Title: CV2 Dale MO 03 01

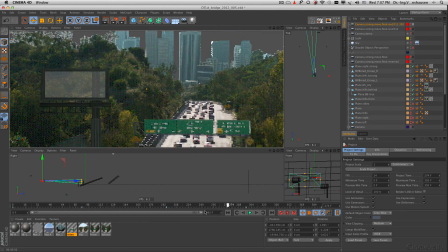(4:09)
I think that's not a new trick that I show here. You will ask yourself, what is he talking about?
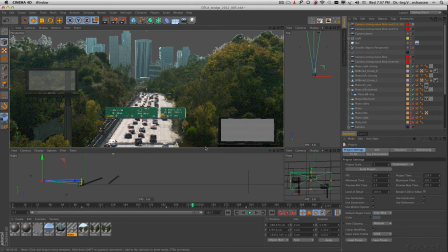(4:15)
But exactly the timing between these two billboards was critical because I wanted to have a very specific rhythm in the video. So I could have done this, of course, on location, as I said in the last part,
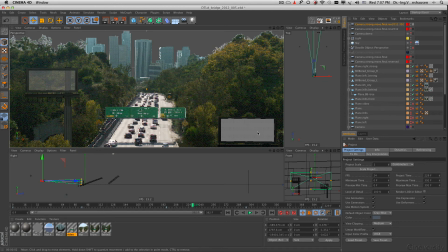(4:31)
and film maybe 3, 4, 5, 6 times and choose then among all of these versions. But to be honest, I was not really clear how the whole music video will look like while I was shooting here.
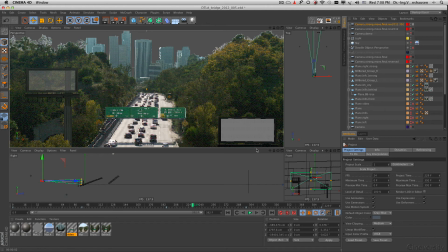(4:47)
And so I wanted to keep every options open and the idea was, of course, to make tutorials out of it. So I'm always between these practical, make a music video, and make tutorials about this. And so I ended up with exactly this construction here.
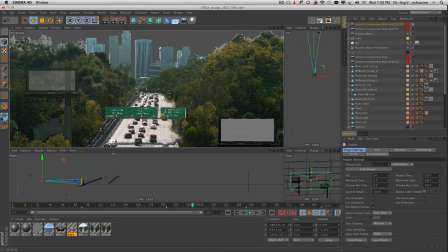(5:04)
So the truth is, you see here only in this area where I go here with the mouse around, this is the practical footage from the video camera. So if you would shoot this here with 4K,
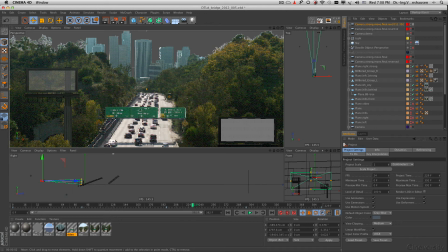(5:16)
you could zoom perhaps even inside of that. And I say zoom, even if I don't like zoom so much, but there would be enough resolution. Or perhaps 6K if you have that camera. And it will go maybe even crazier in the next years. And the sides here, you could just take a panorama,
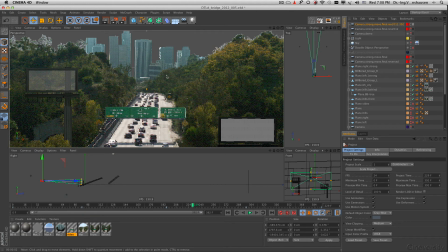(5:35)
means 5D, for example, with 20 something megapixels, and stitch images together. Then you can have here really high res and you can do whatever you like. The models here, they are just models, and so resolution independent except for the texture on it.
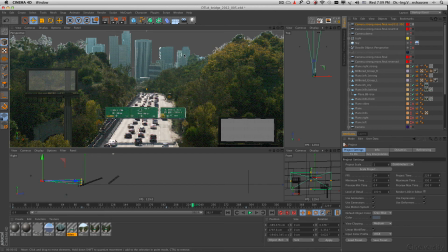(5:52)
And in the background, the city is not that big of a deal because it's in the background. It's already a little bit blurry, but to shoot this here maybe with 3 or 4 images stitched together, you get easily any resolution that you want to have.
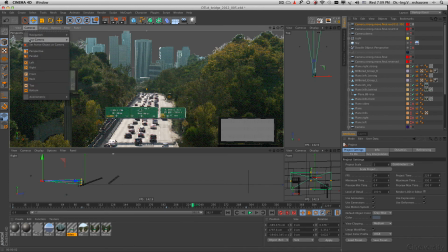(6:07)
Okay, let's have a look how it looks really. And for that, I go here into my default camera, and that's the whole trick.
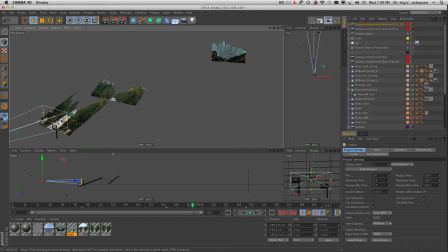(6:14)
Here we have the area where the traffic is, and I have here even a little bit of the green stuff. And here we have another part of the green, and then the city here in the background.
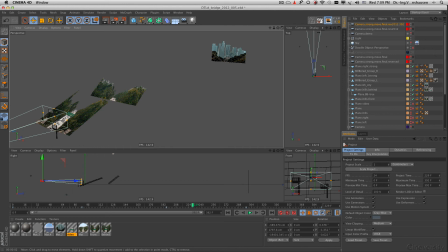(6:27)
So I had everything nicely separated. And the billboards are empty because I used, of course, an external compositing tag to fit this finally in After Effects later on. And so I could make even way later changes inside of that. And the whole idea was here, of course,
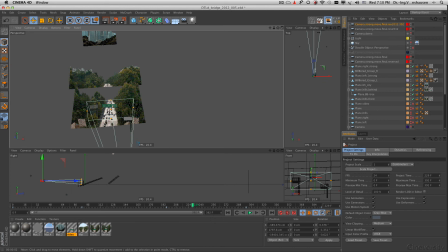(6:47)
I wanted to have the video footage here independent from anything else in the scene. And so I composed here exactly this picture and another picture for the parallax, so I can move the camera, and there is a little bit change inside.
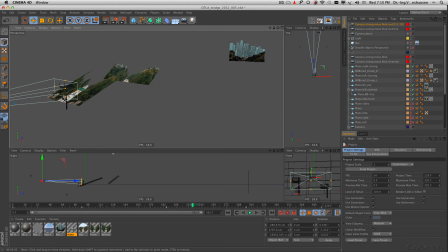(7:03)
Not too much, because normally where the movement is the eye, and that is on the billboards, on the street, and nowhere else. And of course, some people will look very critical now into the green, but is that really the reason to make a music video?
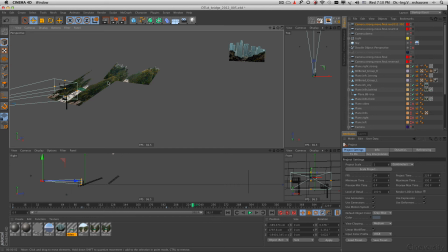(7:19)
To figure out where is a mistake, where is something a little bit sloppy?
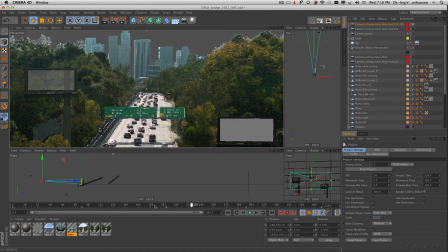(7:24)
I don't think so. So the idea here is, of course, to make something that pleases the eye for these few seconds here,
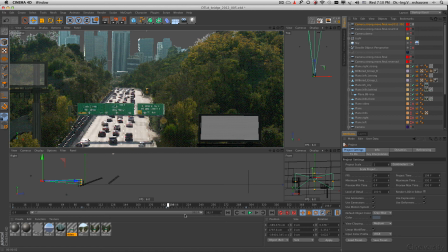(7:32)
just where you go out, you see the traffic, you see the big city and in the background,
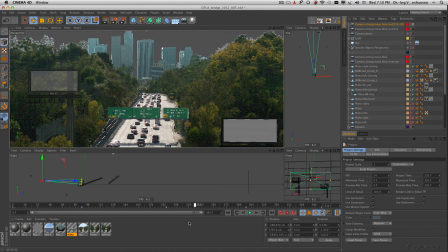(7:36)
and then you go here already into the next. There is not so much time to see exactly where's the seam, where's the parallax. Is here parallax, or is here, or is there? There is something, and that is normally enough to convince us.
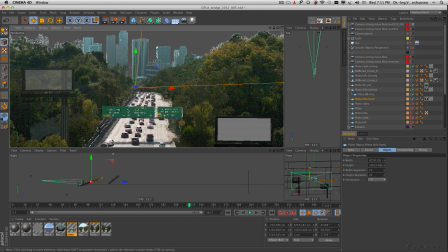(7:52)
And I say this from a cinematography standpoint. And of course, wherever movement is, traffic, billboards, there are the eyes normally.
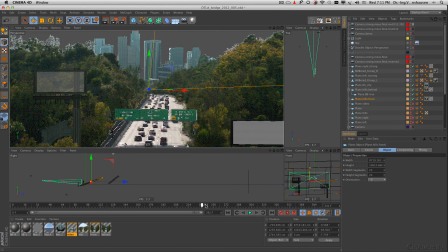(8:01)
And if you have watched it the first time, try to remember where you have watched. If you really were looking, where's the parallax seam here or so? And this is, of course, something that I encourage you to look now, because you want to learn it and you want to make it perhaps better.